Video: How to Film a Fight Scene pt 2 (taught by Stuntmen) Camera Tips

Hey guys, what's happening? My name is Rustic. Hey, and I'm Justin. And we're professional stuntmen. And today we're going to show you how to film a fight scene.
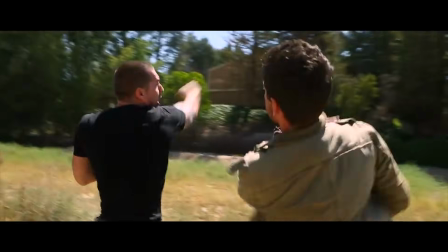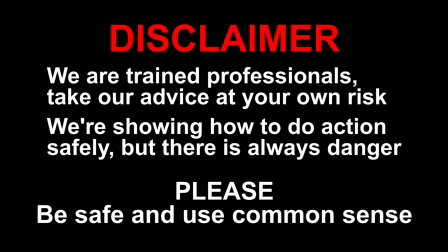We're trained professionals, so take our advice at your own risk. We're showing you how to do action safely, but there's always the danger of getting hurt. So please be safe and use common sense. Also, hit subscribe if you want to see more videos like this. In this video, we're going to share with you our style of filming fights. We're going to talk about camera angles, how to make adjustments, and if you watch till the end, we're going to give you a basic shot list.
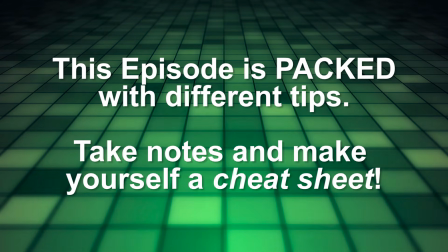And remember guys, there isn't just one way to do it. These are just some of our basic guidelines. Okay guys, so we managed to fit a lot of different tips into this one video, so you might want to follow along while taking some notes.
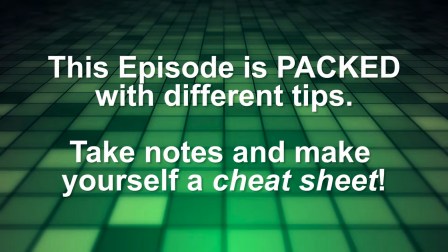Feel free to pause the video or replay it anytime. So there's two ways to sell a hit. Either the hit passes in front of the target or it is covered by the target. In both cases, what sells it is the fact that you are stacking the hit for camera. Watch our last video for an explanation of what that means. When filming a fight, it's good to shoot over the shoulders like you would in a dialogue scene. You want to try to keep camera on one side of the invisible line that forms between the performers. So try not to jump it because this can be confusing for your audience unless you're trying to do it for like a jarring effect.
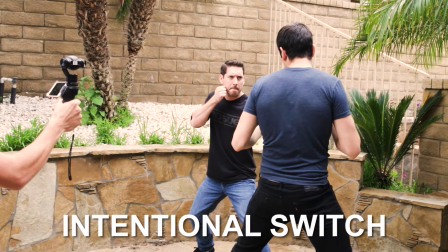You can also figure out how to move the camera across during a take. Try to keep the action around the middle of the screen to make it easier for your audience to follow.
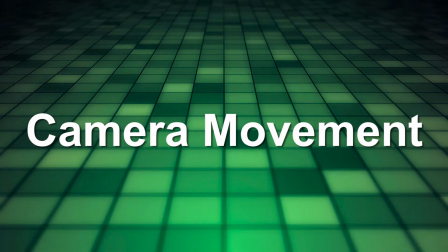This isn't a hard rule, but it's useful during editing. You can use some handheld camera movement to help your audience feel the action. My favorite style of filming is when it feels like the camera is dancing with your fighters.
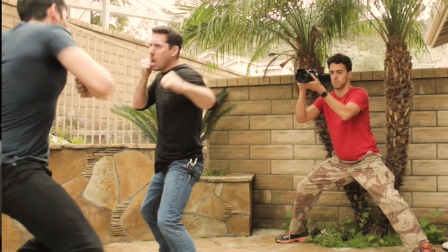And the way you do this is you actually walk through the action slowly with your actors and you pick out what angles are going to look the best. Yeah. Sometimes that means throwing a Dutch angle in there and weaving with the action.
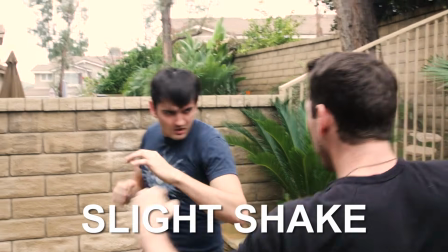Adding some camera movement in a direction of a hit can help you add power to something that looks a little weak, as well as to help you sell a hit that's not really working from your angle.
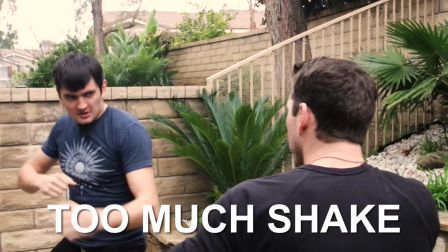But try not to make this a habit and use it with intent. And we're going to talk about shaky cam in another video.
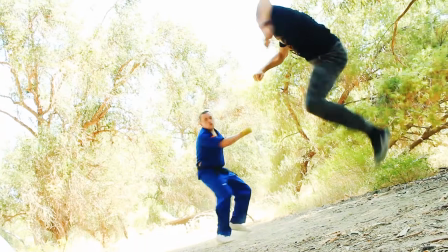When you're on set, always check that your hits are selling. It's always easier to fix your mistakes on set than it is in your edit. Also, you'll be a better filmmaker if you can keep your edit in mind as you're shooting.
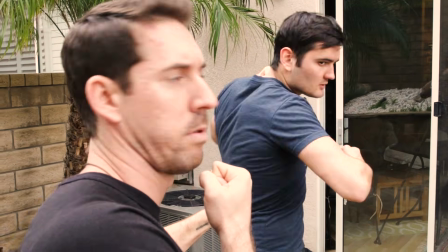If a hit isn't working for the angle, you can always make weird adjustments to sell it. You don't always have to be technically correct with your move. Just make sure to walk it through a couple of times. And once you get a take where everything sells and you like the intensity, just move on. Alright, so there's most of the basics that we were going to cover, but here's some bonus tips. It's good to break your fights up into manageable segments.
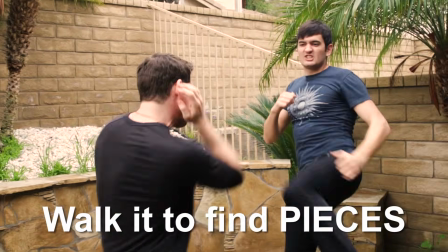And the size of your segments is going to depend on your choreography, but I usually change the angle once I get to something that's not quite working. When you're moving between your fight pieces, start at the last beat of the last take. This will make it much easier in your edit.
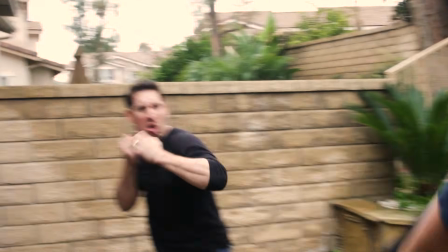So when we prepare for a fight, we don't really write out a long shot list, but we do keep in mind the big moves of the fight. And once we get on set, we'll actually walk through the choreography with the camera and the actors to get a better idea of what our shot list is actually going to be.
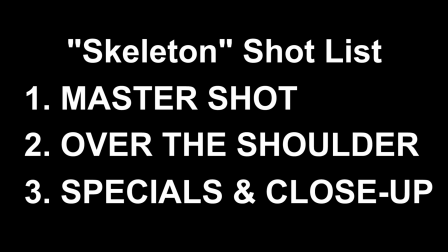Here's a basic shot list which you can use to plan any fight when you're first starting out. First, you film a master shot to get the basic coverage of the fight.
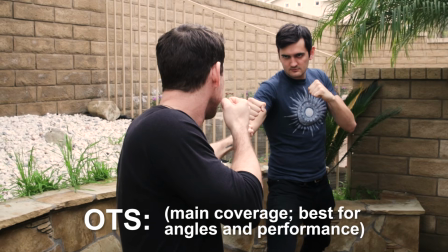Don't worry about every hit selling from this angle. Then you would move in to film each side of the fight. Here you will get the best view of your action and you will probably use these angles the most in your edit.
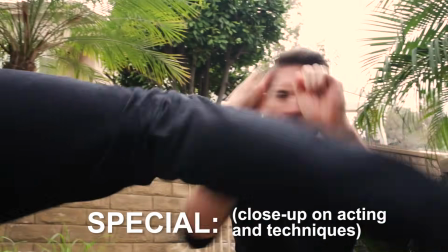And last, you would go in for the specials. These are the angles where you show off your acting and the detail of any techniques. After filming a couple of fights, you'll find your own way of doing it.
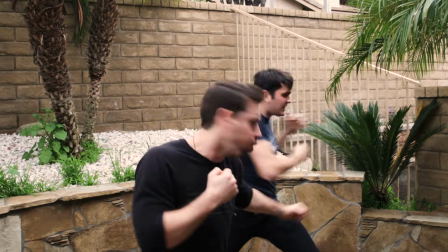Shooting a little bit wider is also going to help you cover up some of your mistakes in the edit because you can punch in and add keyframes to move the image around and help sell the action. Yeah, remember guys, this is a team effort. If something's not working, you can always just change it up. Now get out there and shoot.
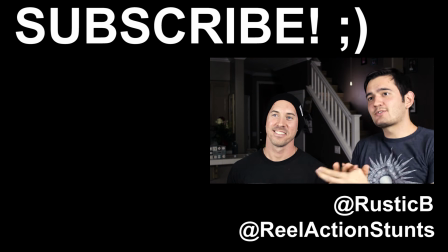Stay safe and have fun. Alright guys, thank you so much for checking out episode 2 of our fight scene tutorials.
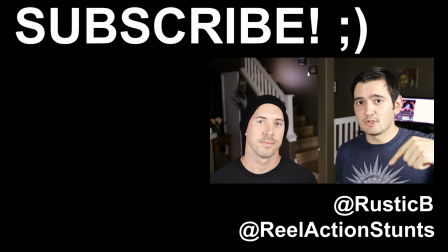If you have any questions for us that you'd like us to answer, leave them in the comments below and give us a thumbs up. And please subscribe. Thanks guys. Peace.